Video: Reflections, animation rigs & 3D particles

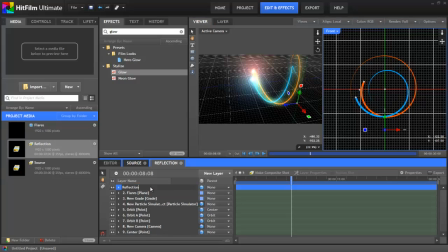I'll rename it Reflection. As you might remember, our entire effect is based off the centre point. I'll now parent the centre point to the reflection point. This is the clever bit.
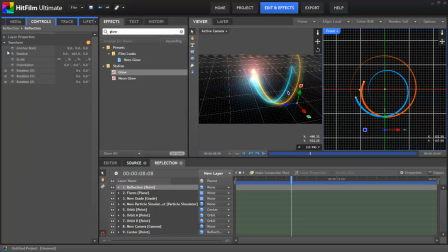In the reflection point's transform group, you'll see a scale property. There's a little chain icon, which I now tick to unlink it. This lets us change the x, y and z scales separately, rather than as 1. In the y scale property, I now change its value to minus 100%, the minus being the important aspect.
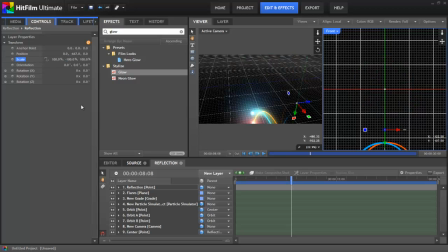As you can see, the effect has now flipped over based on the reflection point's position. This is in fact a perfect reflection of the original, so now it's time to composite them together.
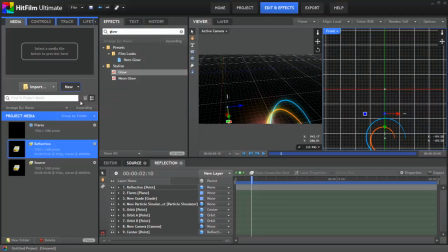I'll make a brand new composite shot, call it Main Comp, that's what I tend to do for the main comp.
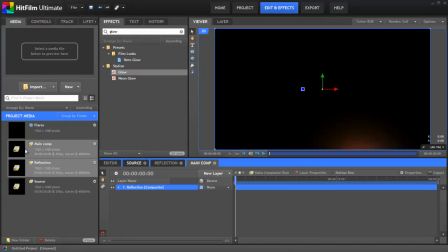Well, yeah, that's kind of obvious, you probably got that, I didn't have to tell you. Into this I'll drop the reflection and the source comps, and set both of them to Add Blend in their layer properties.
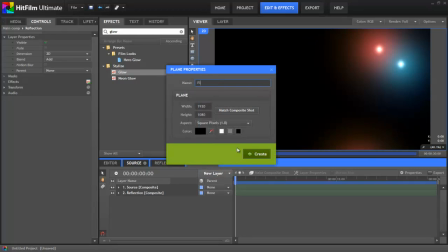I'll then add a new Plane layer. I'll set the size to 3000 by 3000, and I'll call it Floor, because that's what it's going to be.
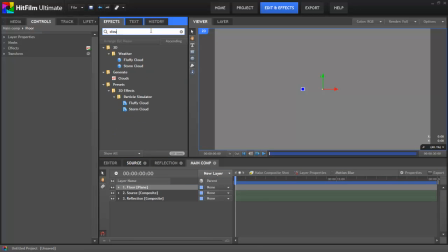I'll go with the default grey colour. Onto this I'll drop the Clouds effect from the effects panel.
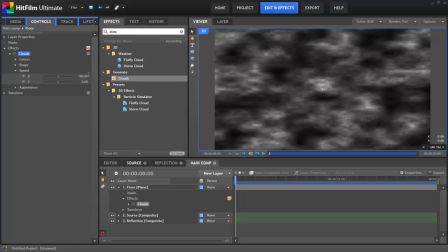This is a really handy effect for giving a layer a quick bit of texture. In the Speed group I'll drop the X property down to 0. Instead of using clouds you can use whatever you want to texture the layer, or you could even just bring in an image texture, it's entirely up to you.
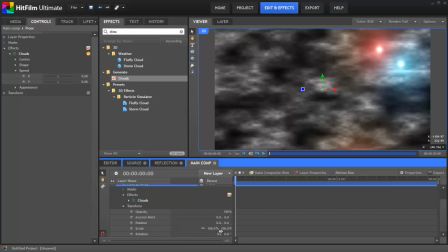All we need is some kind of 2D plane to use as our floor. Talking of which, we now need to change the plane to 3D. It's currently completely the wrong angle, of course. So in Transform, I'll change its X orientation to 90 degrees.
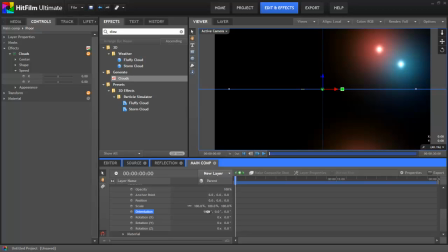This makes it flat, like a floor. I'll now just quickly jump back to the reflection composite shot, which I can simply tab to up on the timeline here,
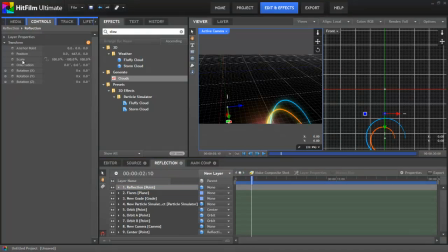and I'll go to the reflection layer and copy its position property.
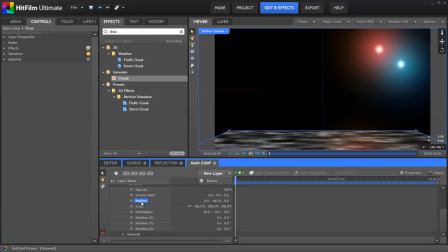Switching back to the main comp, I'll now paste these onto the floor's position property. ability, being able to copy and paste between different composite shots can be really useful. This ensures that the floor is in exactly the right place, however in this comp I'm still using just a default camera, which doesn't match up with the camera we created in our source and reflection comps.
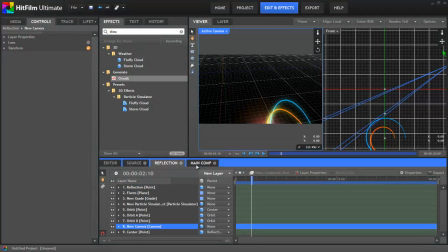So I'll jump back to the reflection comp again, copy the entire camera layer, switch back to the main comp and just paste it in.
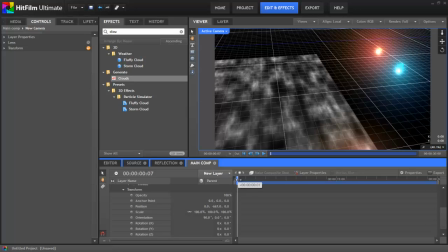If you have multiple cameras on the same frame, the one on the highest layer will take precedence,
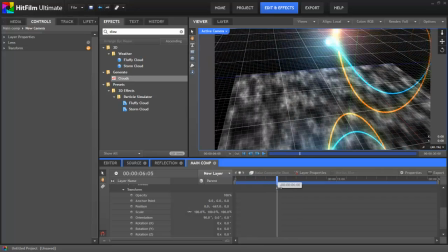So, the newly pasted camera immediately overrides the default one that was already there.
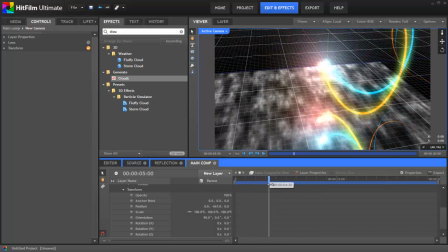We now have the correct camera movement, which makes the floor look like it's part of the same scene.
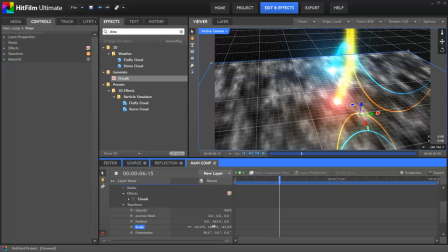I'm actually going to go into the floor's transform properties and just scale it up a bit so that it feels more of the frame.
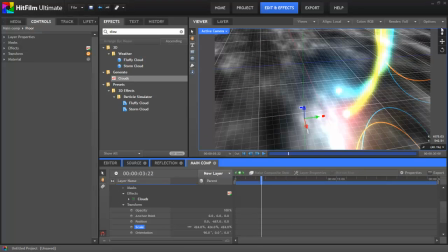This is probably a good time to turn off the viewer grid in options, because it's just getting in the way at this point. For some extra visual interest, I'll also add a light layer.
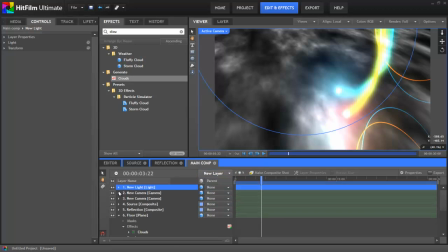I'm not going to go into a huge amount of detail here, as we've covered lights in other tutorials. levels, check out our Getting Started playlist if you want to take a look. The main thing is to ensure that it's not separated from the floor plane by the 2D layers, as this will stop the light from affecting it.
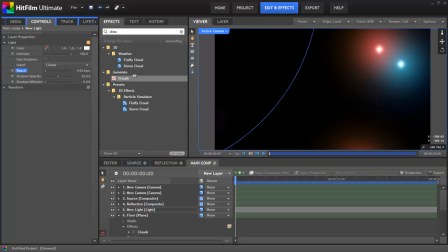I'll also go in and change it to a linear falloff and adjust the reach, so that we get a nice looking floor here that gradually fades away.
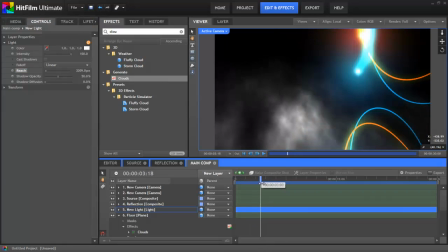To make the reflection look more like a reflection, rather than just a direct copy, it's a good idea to add a few grading effects to it.
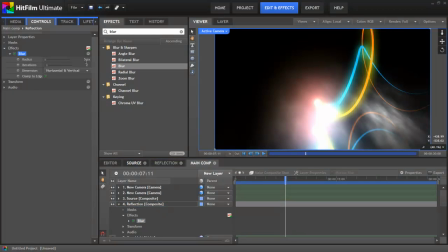I simply throw on a blur effect, set it to about 15, and drop the opacity property quite a way down. Depending on what kind of reflective surface you're going for, you might want to tweak that to have a different appearance.
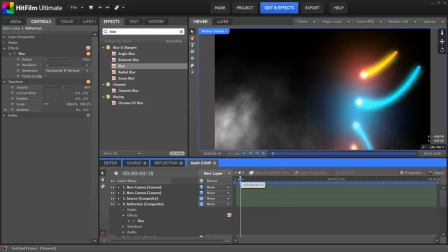Another thing that is worth noting is that the main reason I used embedded composite shots to
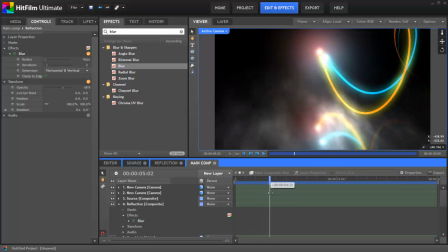create the final shot is because I wanted to grade the particle effects separately to the floor.
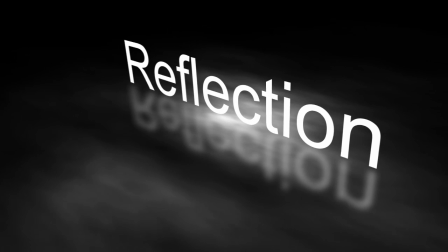If you were looking to create a reflection for something else, such as text, images or videos,
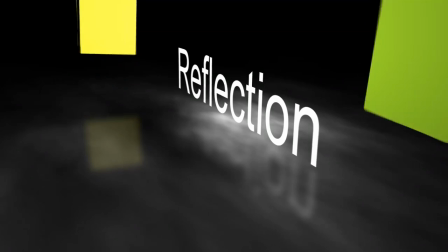you could very easily do it all in a single composite shot, simply by duplicating the content, parenting it to your floor point,
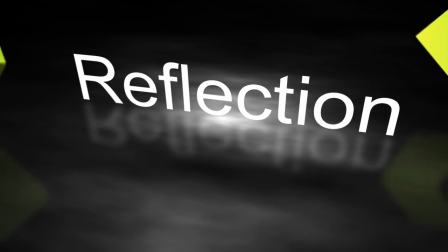and flipping it over with the Y Scale trick.